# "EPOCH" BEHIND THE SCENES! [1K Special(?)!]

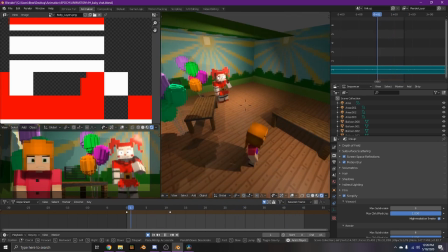12:20 And yeah.
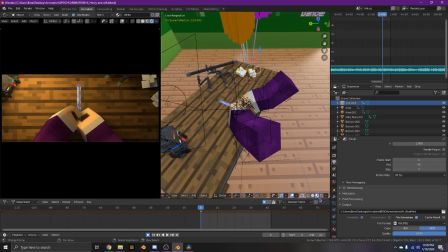12:21 Okay, so this one, I was originally going to have a scene with Henry in it but then uh since it wasn't since the animation like wasn't focused
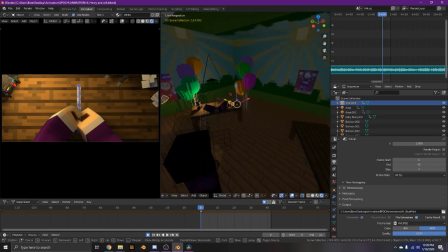12:31 on like Henry like Henry isn't even really a character in the animation I
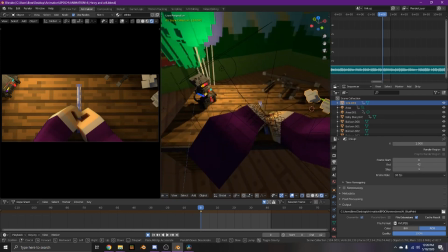12:35 was just like okay let's just do this uh this thing oh that's
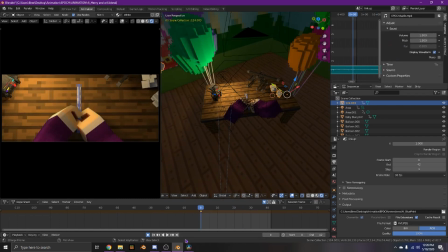12:40 this is loud so I was just like yeah let's just do the blueprint thing and
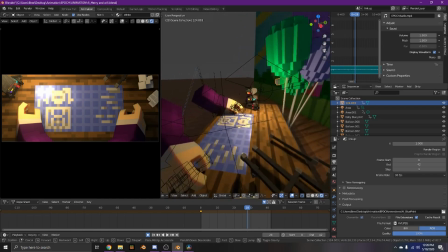12:48 this is actually probably one of my favorite shots in the whole thing i really like it um i
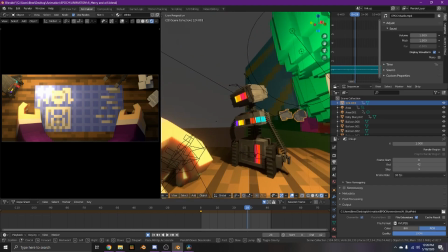12:53 had a little candy cadet here just because just because um
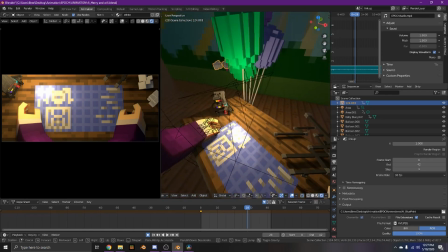12:59 so yeah uh just to make the desk not empty i put the candy cadet here and this is echo coaster's model i put these from echo coaster set here just to look like wires
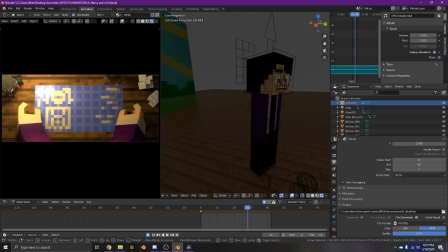13:08 or whatever and these are also from echo coaster set um and yeah his arm his arms are detached from
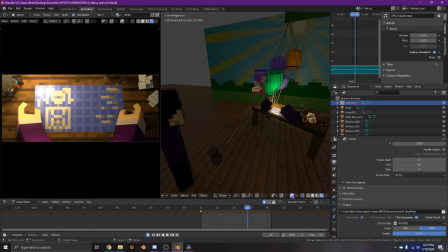13:17 his body to do this
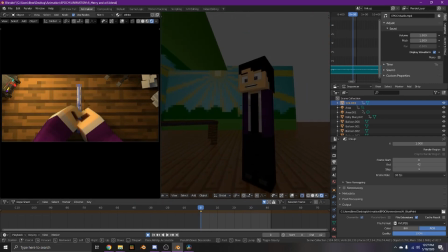13:20 so he's looking he yeah he's interesting so so
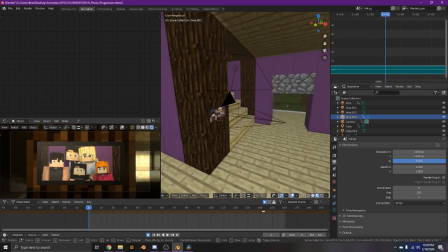13:26 this one is i cannot see but this is the same exact like set and everything
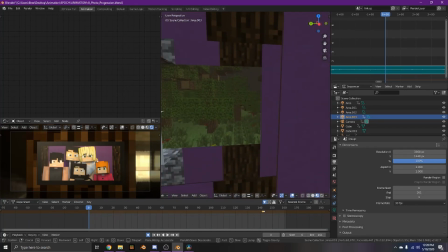13:31 except i took the wall out so that the i could put like the sun coming in from behind it um
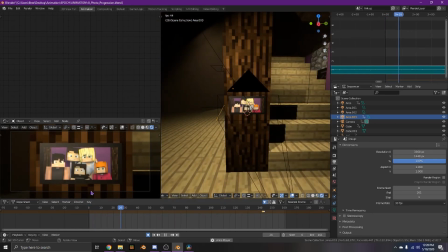13:37 so yeah the scene
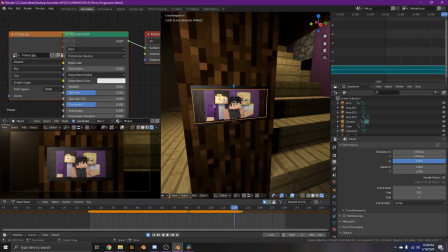13:43 uh basically these are just uh images as frames that are somewhere down here.
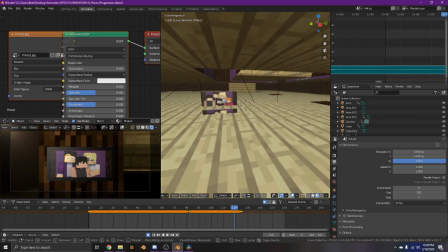13:52 They're like all sort of bunched up right here. But yeah,
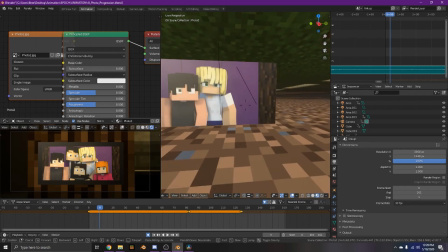13:58 I just rendered these out in different shots and put them in.
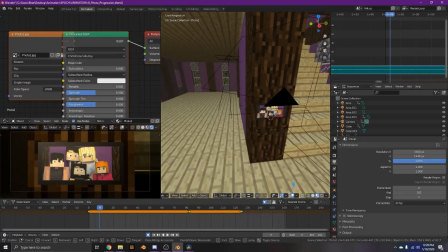14:05 Just like keyframe them into here.
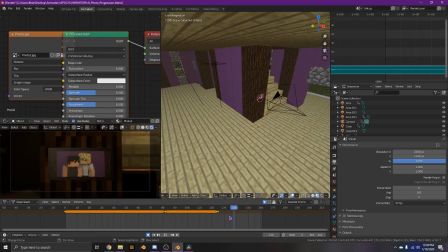14:09 So yeah, this was sort of just showing like time progression and how they're just falling apart.
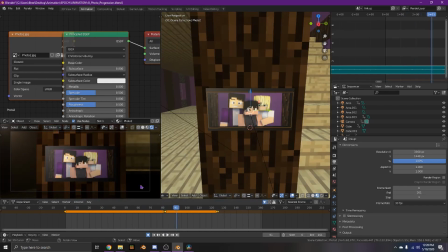14:17 They lost Elizabeth. I lost Michael, and then William's gone.
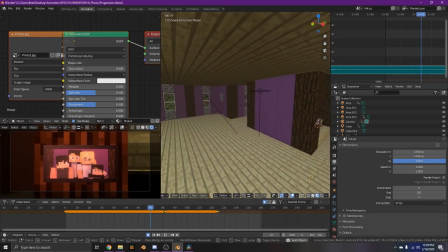14:24 So I tried to do this effect. So the sun is going crazy, and the weird lighting.
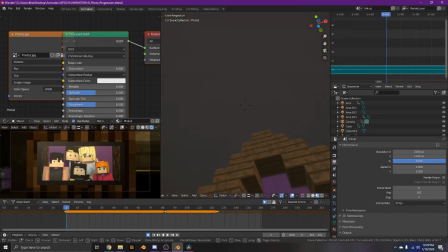14:31 And I was trying to sort of show time passing, but I think it just ended up looking weird.
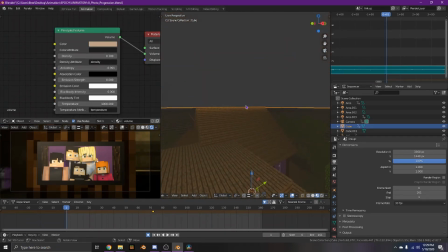14:36 I did play metrics. Interesting. So yeah, let me show you guys the sun in here.
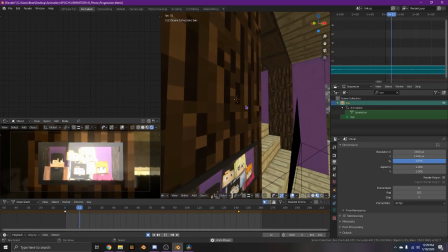14:43 Oh, I just put it in here. Weird. yeah so this is the sun and you can see that I just rotated it
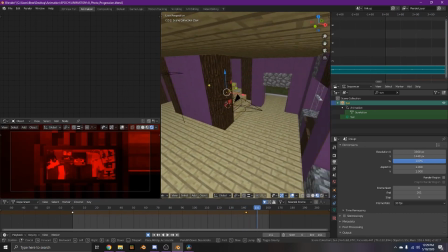14:51 like a ton it seemed like some people were confused about the animation this animation is not like a mic trap animation
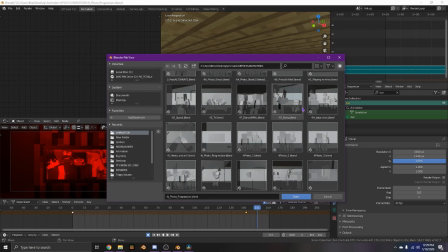14:59 it's it's it's completely like canon to the to the story or at least like you know what most people think the story is um I just changed the fact that like William stays evil at the end that's like all I change.
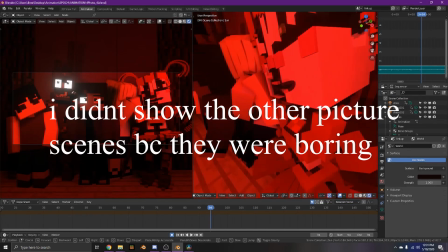15:13 It's not like Mike Trap or anything weird like that. Where did her face go? Baby?
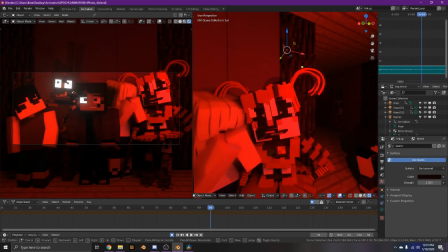15:20 I don't know where her face went, but yeah. Mike is still standing there.
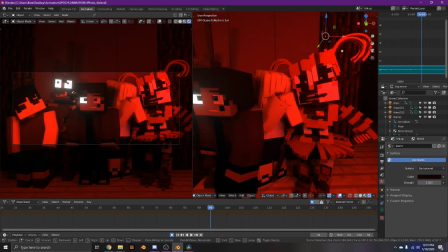15:25 So yeah, baby, the mom. This is Michael.
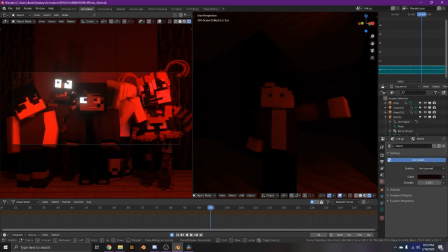15:32 Scrap Trap and then him just to make it creepy. Okay, he's just...
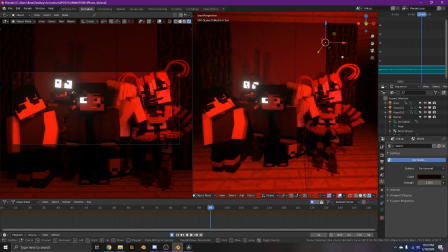15:38 This is the creepiest thing about the scene is that he's just standing there. Um, and then I was like, Natsuki.
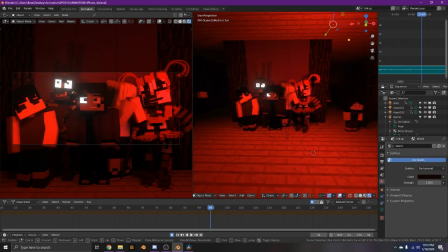15:45 I just, I just sort of did that just to make it look creepier.
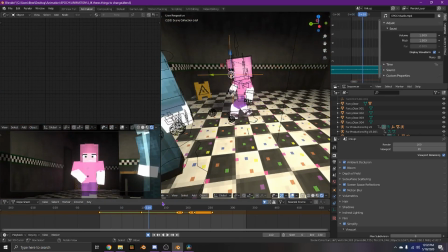15:50 So yeah, I'm not really a fan of this walk cycle because she has roller skates and yeah, I should have done something different.
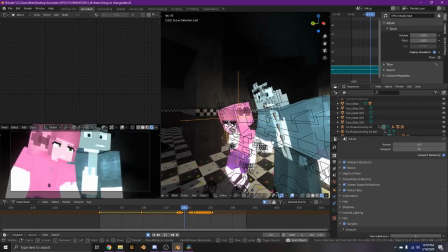16:00 Elizabeth, he grabs her.
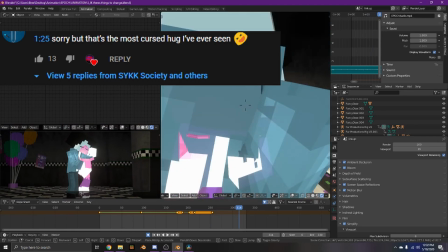16:04 Uh, the most, the cur, the most cursed hug ever. This is why you don't do transparent things.
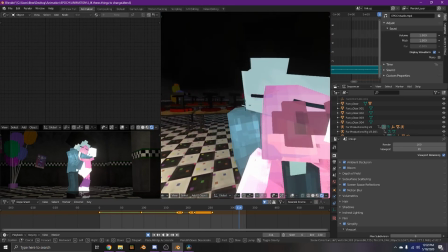16:12 Plus Minecraft hugs, like, how do you even do this? His face is just, like, clipping through her brain.
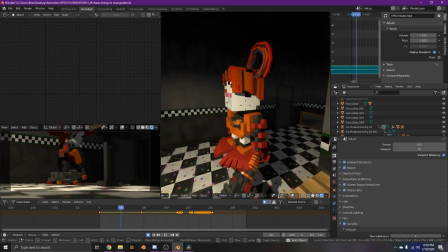16:19 I'll go ahead and just sort of watch this from out of the scene. She just, like, doesn't have a facial expression.
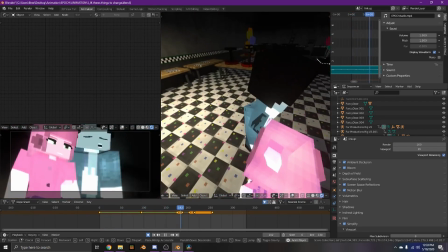16:27 He's not lip-synced.